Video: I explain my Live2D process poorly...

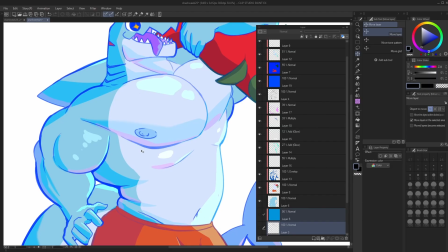4:07 I chose pink, or like a little bit like of a purplish pinkish color, I guess.
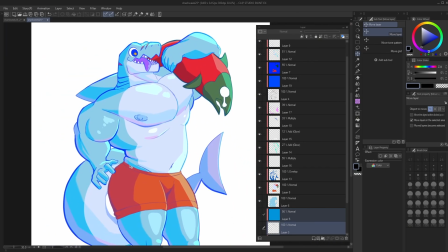4:12 I went with that. Anyway, oh yeah, another tip.
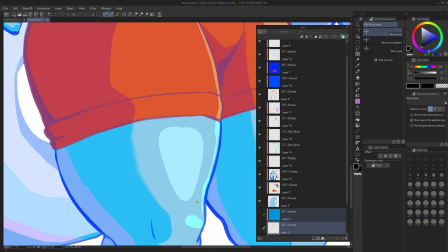4:17 I've seen a lot of artists do this where they like blur the edges of like the shadow.
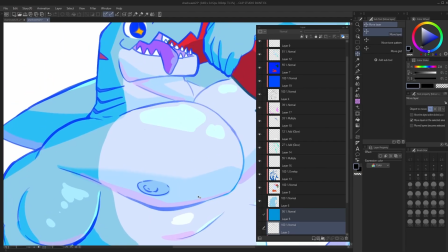4:23 Um, I don't know why it looks good, but it looks good. I guess it gives it more depth.
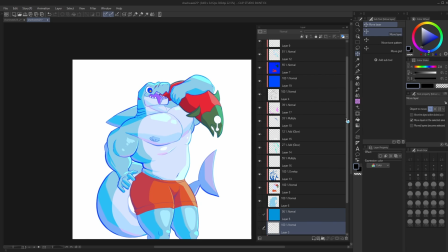4:28 Live2D artists do usually is they actually separate the shading layers from the base like color layer to get more depth.
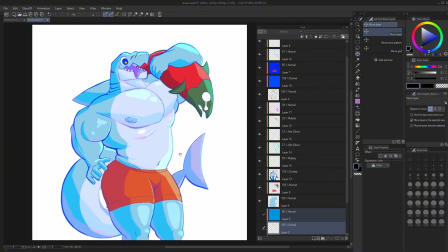4:40 But for this piece of art, I kind of just like have everything together, which leads us into the cutout.
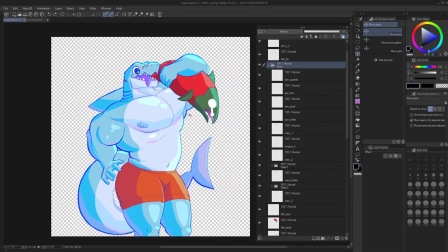4:49 So again, I want to reiterate, usually for my rigs, or my art, the art for the rig, I separate everything out already. But for this one, in this case, I actually had to cut it up.
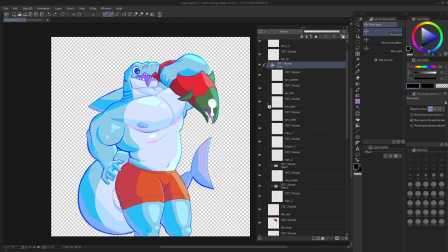5:06 So how I went about cutting it up was I went from the top to bottom.
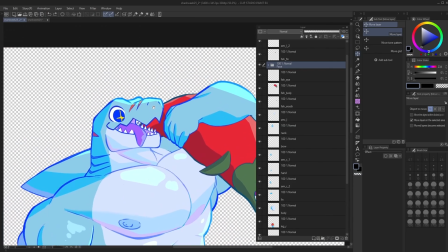5:11 So we got the face, and the face is made up of multiple parts here.
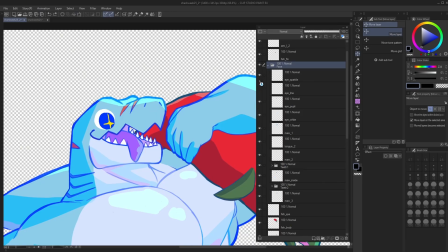5:16 So we got the eyes. So each part of the eye is actually separated onto its own layer. We got the top maw, and also we got the tongue, and then the bottom maw, which is separated into two parts as well, which is the front and the back.
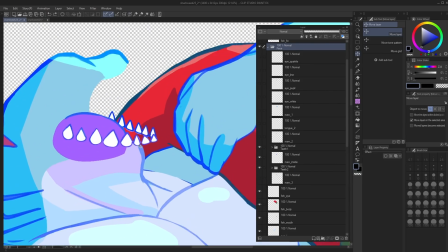5:34 If I could get that, yeah, right there. Oh yeah, so here's the thing about the teeth.
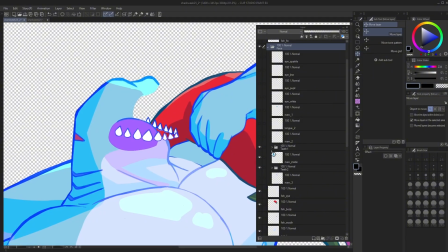5:39 So the teeth are actually, each tooth is on its own separate layer. So making that depth, I'll be able to move each tooth individually when the head rotates.
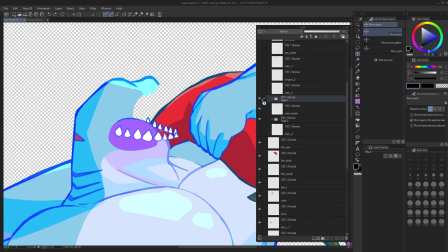5:52 So yeah, it gives it that depth. So let's get rid of that. And then we got the inside tongue.
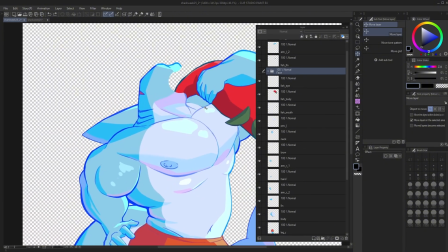6:00 All right, so that was the face layer. We got the neck, which is also its separate layer.
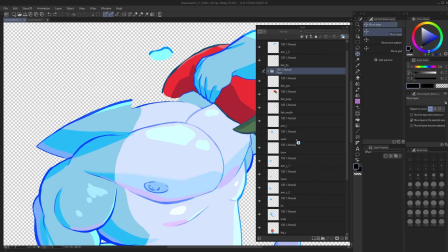6:08 Oh yeah, and the back brow, which will add more depth. By the way, cool tip right here. So this tool right here, called in operations, called select layer. If you don't want to go through all your layers like this, like going through like, oh, where's the brow layer?
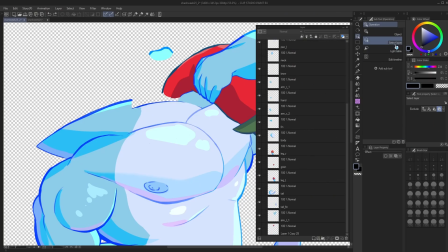6:26 Where's this layer? All you do is select the select layer tool, go here,
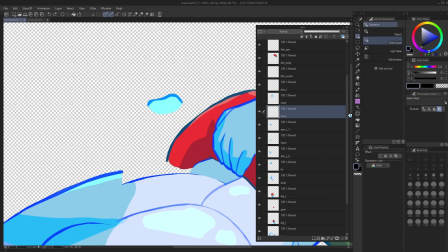6:32 drag, and then it'll show you where that piece of art is in the layer hierarchy, and it's right here.
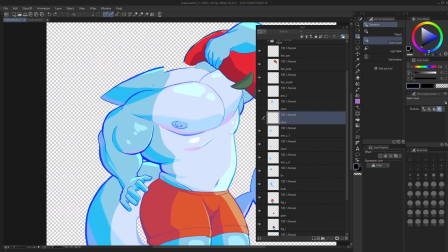6:40 So let's get rid of that. Anyway, onto the body. We got the back fin. It's pretty easy to art out, to be honest.
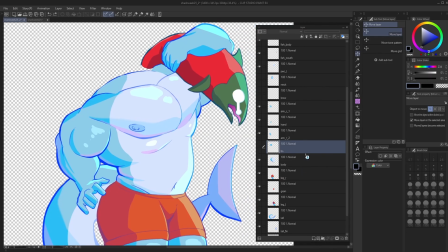6:54 I mean, it's just a freaking triangle. Then we got the best part, the pecs. Oh my god. So each pec is on its own different layer, so I can control it. Also got some shading on it as well.
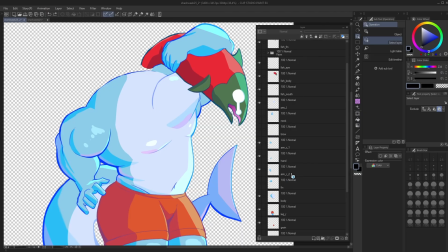7:13 I mainly focused on giving it that sort of like volume, just so that it looks like pretty pseudo 3D-ish in the final rig.
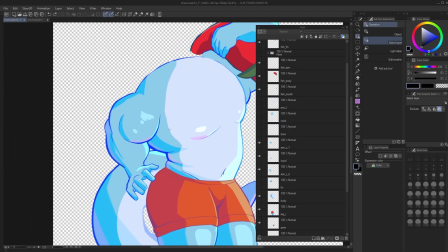7:27 All right, then we got the right arm. Oh yeah, by the way, when I'm referring to the right arm, I'm referring to the perspective of the character. I know that's like a 3D model thing, but I also kind of apply that to 2D rigs as well. I mean, it makes sense.
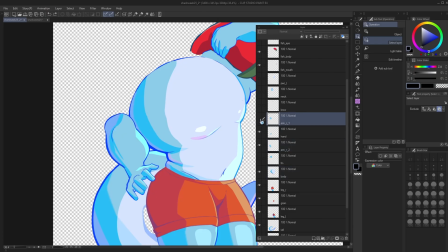7:45 Anyway, we got the I don't know what it's called, the bicep, and then we got the tricep right here, and we also got the hand sept or whatever, and then we got the salmon.
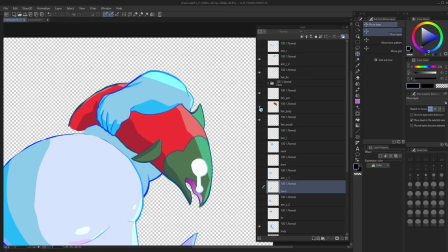8:02 So the salmon has its own layers actually. So it's the body layer, the mouth layer, the eye layer,
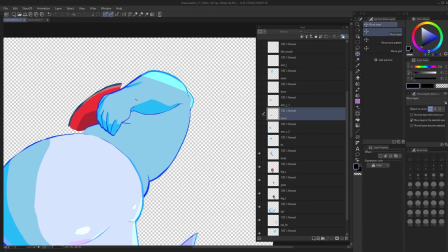8:10 the fin, and then all the way in the back it's the tail.